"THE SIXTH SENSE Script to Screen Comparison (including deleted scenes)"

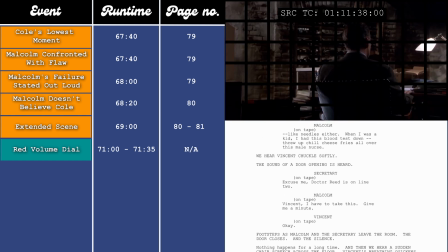(73:58)
He doesn't really attempt to get Vincent to stay, so he could have helped more, which again feeds the idea that he isn't actually good at his job, in the script anyway.
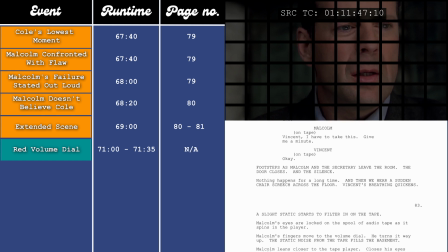(74:07)
And at the 72-minute mark, which is page 83 in the script, Malcolm hears...
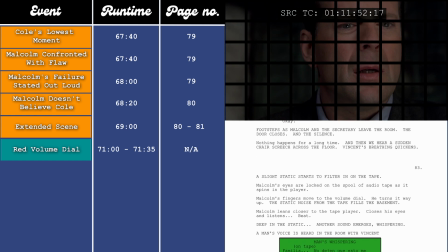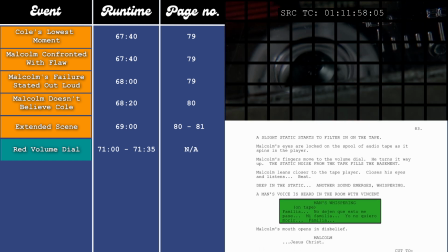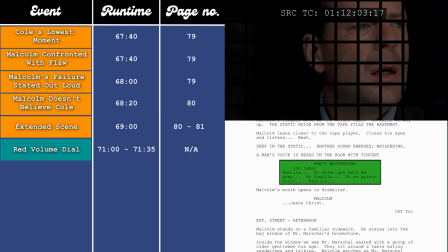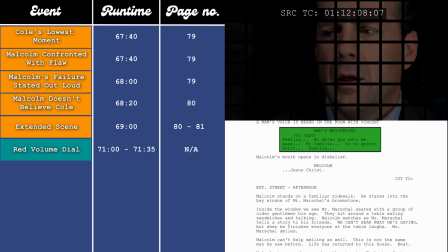(74:29)
He's beginning to believe. Malcolm hears the ghost's voice on the tape, which changes everything. Maybe Cole is telling the truth. This moment acts as our second plot point, which is the event that pushes us towards the third act.
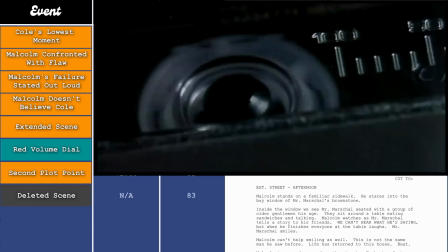(74:42)
And then on page 83 we have our second deleted scene with Mr. Marshall.
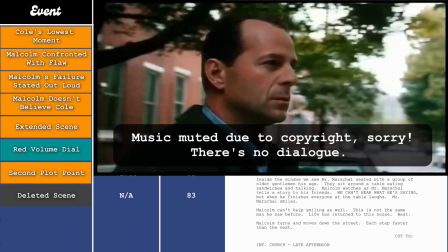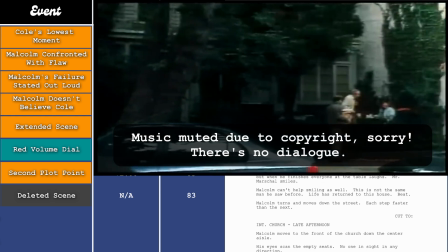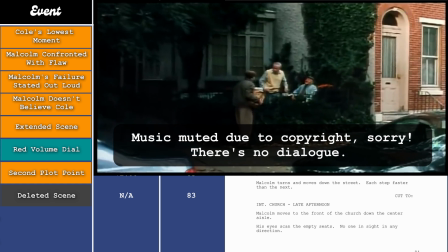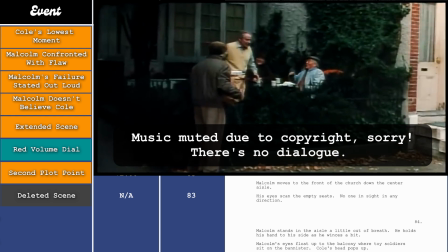(75:09)
This acts as a nice little moment that shows Malcolm that Cole was able to help Mr. Marshall,
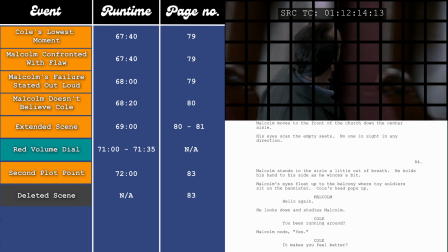(75:15)
which in turn prompts Malcolm to go back to Cole with the idea that maybe the ghosts are here for a reason and he needs to help them.
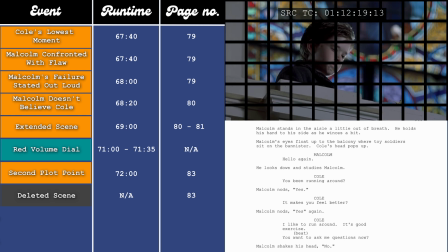(75:23)
But that doesn't appear in the film,
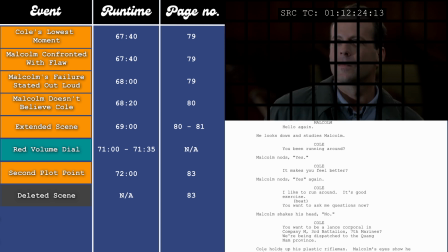(75:25)
so I think we're supposed to just assume that he came up with the plan after hearing the ghost on the tape recorder and then he came straight to Cole to tell him.
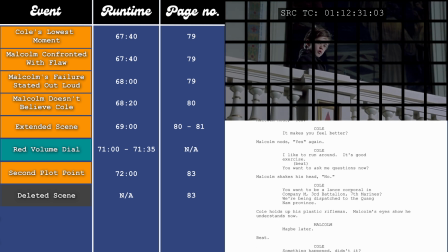(75:33)
At the 72-minute and 15-second mark, which is on page 84 in the script, we go into Act 3.
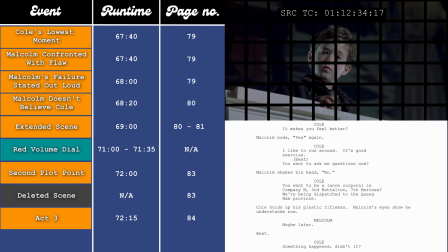(75:38)
He does this by coming back to Cole to make amends for leaving him and with a new plan on how to help. There's a really interesting descriptive line in the script after Cole says, Want to be a Lance Corporal in Company M 3rd Battalion 7th Marines?
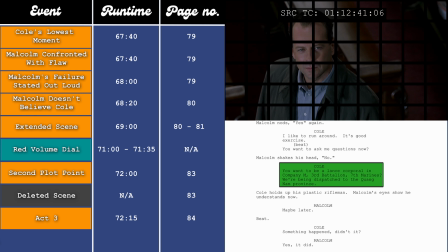(75:52) We're being dispatched into the Quang Nam province.
It then reads in the script. Cole holds up his plastic rifleman.
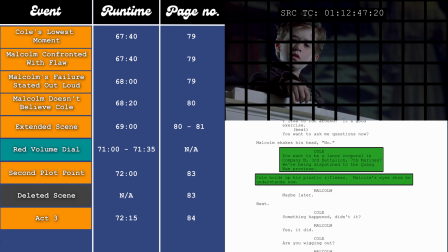(75:58)
Malcolm's eyes show he understands now. This is a reference to that deleted scene where Cole showed knowledge beyond his
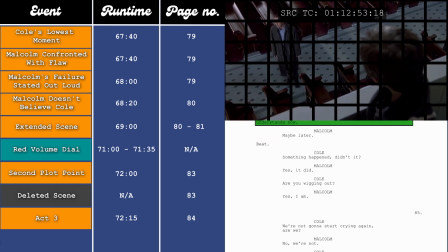(76:05)
years when he was describing the lives and backstories of the figures that he was playing with.
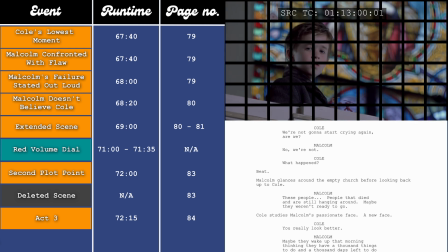(76:10)
And Malcolm now knows where he gets that knowledge from, and I think this is the moment that Cole also realises that Malcolm now believes him.
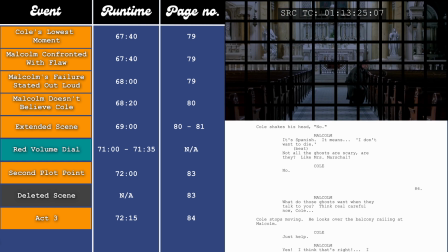(76:18)
They then establish a new plan at the 73-minute and 40-second mark, which is page 86 in the script.
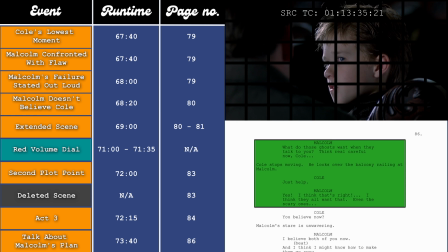(76:24) What do you think they want? Just help. That's right. That's what I think too.
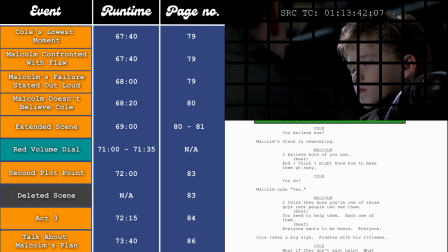(76:30) They just want help, even the scary ones.
Which involves Cole trying to help the ghosts instead of hiding from them. This plan pushes the themes forward and pulls Cole out of the shadows, forcing him to communicate.
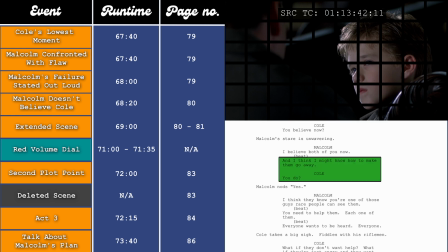(76:42)
Then, after Malcolm says that he knows how to make them go away, and Cole asks how, there's a really great lesson in less is more.
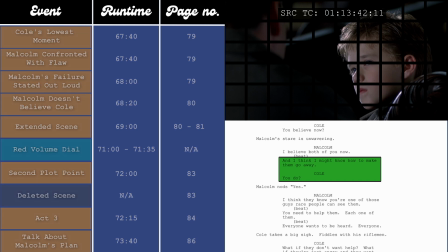(76:51)
So, the way that Malcolm responds in the script reads, Malcolm, I think they know you're one of those guys, rare people can see them.
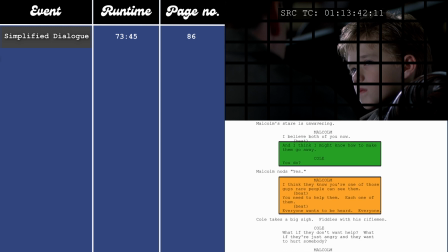(77:00)
You need to help them, each one of them. Everyone wants to be heard. Everyone. Whereas in the film, this is how that moment plays out.
I think I might know a way to make them go away.
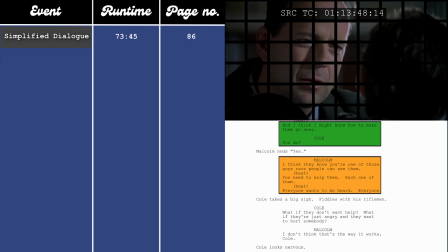(77:10) How? Listen to them.
It's so simple and works so much better. The script version is so overwritten and unnecessary. It's succinct, to the point, and packs way more of a punch. Then Cole's response to this reinforces the stakes,
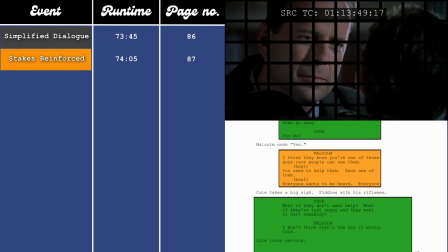(77:28)
as it shows his concerns and worries that if he engages them, they could get even more violent and hurt him even more.
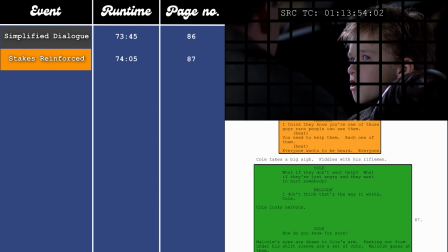(77:35) What if they don't want to help? What if they're just angry and they just want to hurt somebody?
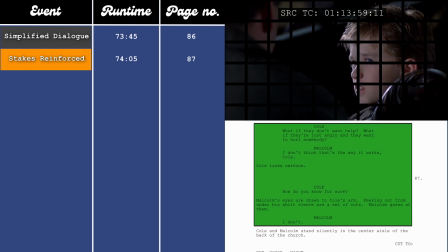(77:41) I don't think that's the way it works. How do you know for sure?
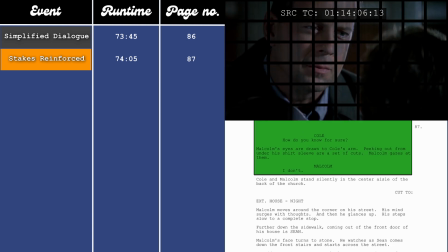(77:47) I don't.
So they don't know if the plan will work, but it's their only choice at this moment.